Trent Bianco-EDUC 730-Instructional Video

Hey guys, I'm Trent Bianco. This is for EDUC 730 and this is my instructional video. In this video I'll be going over objectives for my AV Tech class and also be introducing a 13 shot camera project challenge that this class did. And I got a couple of students to go through this project and demonstrate 13 different camera shots.
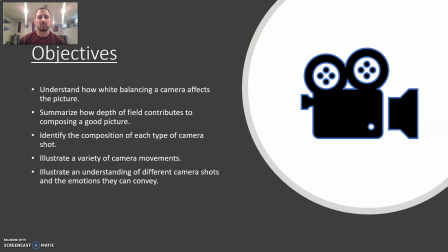35s
I hope you guys enjoy. Alright, so to dive into what our objectives are going to be in this lesson, understand how white balancing a camera affects the picture and what that is, summarize how depth of field contributes to composing a good picture,
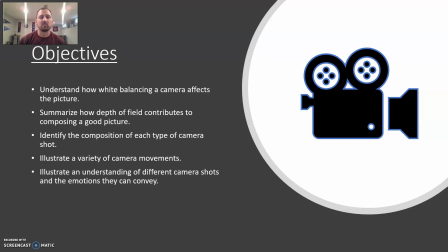48s
and identify the composition of each type of camera shot, illustrate a variety of camera movements, and then illustrate an understanding of different camera shots and the emotions they can convey. Also, everything we're doing right now kind of leads into a project I give my class, and I had two students that were kind enough to help me out on this project and do it.
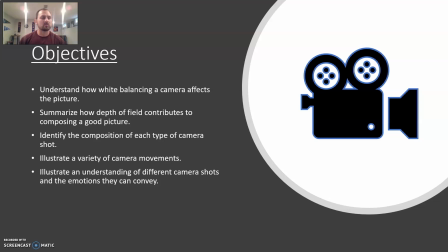66s
It's called a 13-shot camera challenge, so they will go through 13 different kind of camera shots that they've planned out with a script, storyboard, and shot sheet.
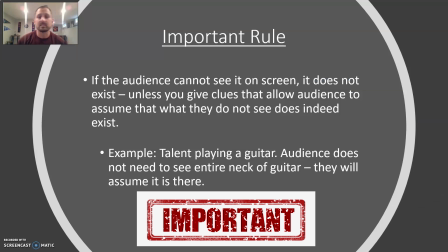78s
One of the most important rules in filming is if the audience can't see it, then it doesn't exist.
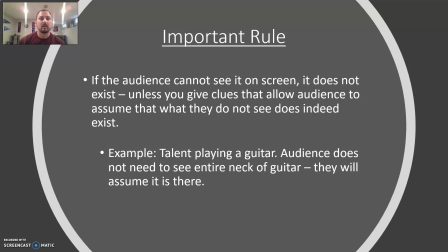83s
You either got to present some sort of clue to know that it's actually going on. For example, someone might be playing a guitar. So when anyone's filming anything, what we're talking about in our classes is you have to give them clues that it's actually happening because if they can't see it, it doesn't exist.
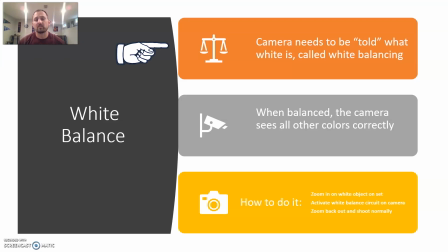99s
white balancing anytime you film are going to start something you have to tell the camera what to film and what to look for so basically there's a setting on a camera you focus in something that is white and then you can unfocus and you tell the camera what white is and then by
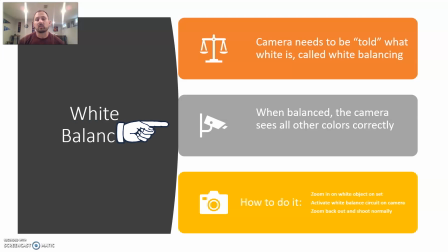112s
doing that it also knows all the other colors and it gives it more clarity one of the most important things too is depth of
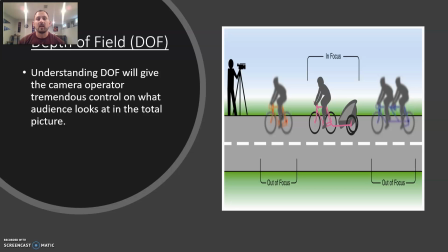120s
field like when you're shooting something you can focus in on one specific thing and then you'll have out of focus things just so you can convey the importance of one specific thing like for example the picture we focused in the mom and her baby bike riding and the other two things are out of
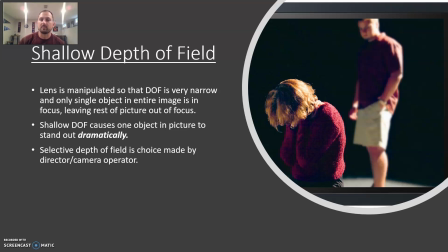135s
focus you know another option to do is shallow depth of field like for example right here we see this one girl she's underneath she's very upset but out of focus you see this one guy maybe he said something to make her upset and then so that conveys emotion to the audience who's watching this okay so this is called shallow depth of field
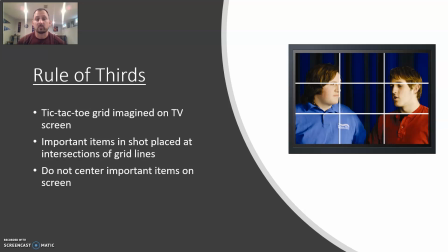155s
one big thing when you're ever recording anything is to use the rule of thirds okay it's basically having a gigantic tic-tac-toe board on your screen while you're filming and you always want to put important items at the intersection of the grid lines and then the type of shots some you'll see
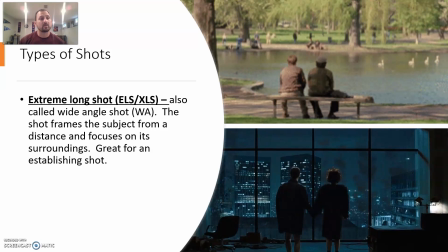170s
in this 13 shot project video I'll have some of my students doing one is an extreme long shot okay basically this is an establishing shot and I've used two examples over here the top one is from Good While Hunting. Robert Williams and Matt Damon are about to have one of their pivotal scenes in this movie and it's set up by an extreme long shot.
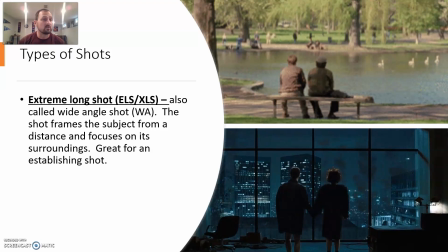190s
Below that is Fight Club. If you've seen either one of these movies, you can know both of these are establishing shots for the scene.
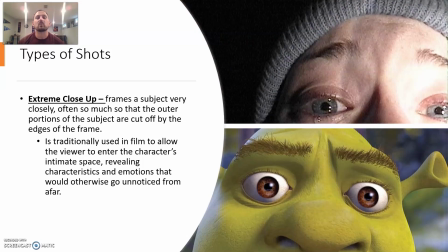197s
Next one is an extreme close-up which can invades big emotions. So the examples I used are one from The Blair Witch and from Shrek. If you look at the Blair Witch, she's obviously very scared and that's why she's crying.
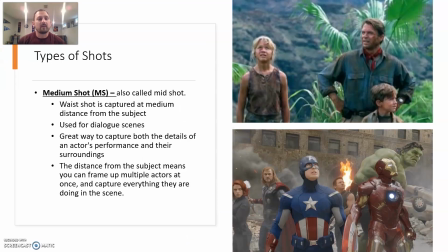208s
And then if you were watching the film you can hear it in a voice as well and then finally we have a medium shot i use jurassic park i use the avengers and basically it's great for dialogue scenes a great way to capture both the details of the actor's performance and their surroundings
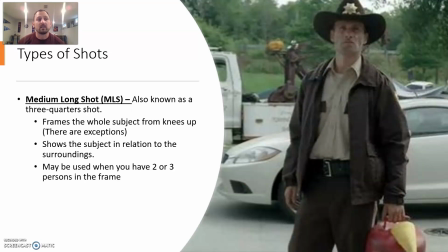224s
and for the last thing medium long shot you know also known as a three-quarters shot frames the whole subject from knees up okay uh here's rip grimes from the walking dead now i'm gonna flash over to a couple of my students they are going through the 13 shot camera challenge it's a
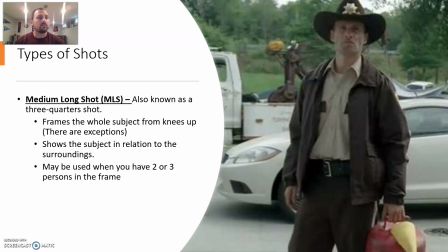241s
project we do in my class these two are kind enough to do a little extra credit work in the summer and put this together so I hope you enjoy and it's a great way for our class to learn from what other students have done and had to take constructive criticism but again hope
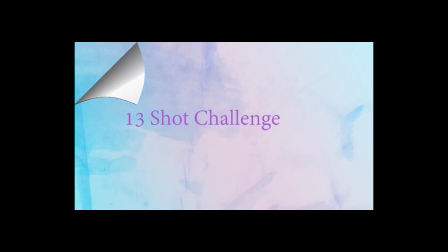260s
you enjoy I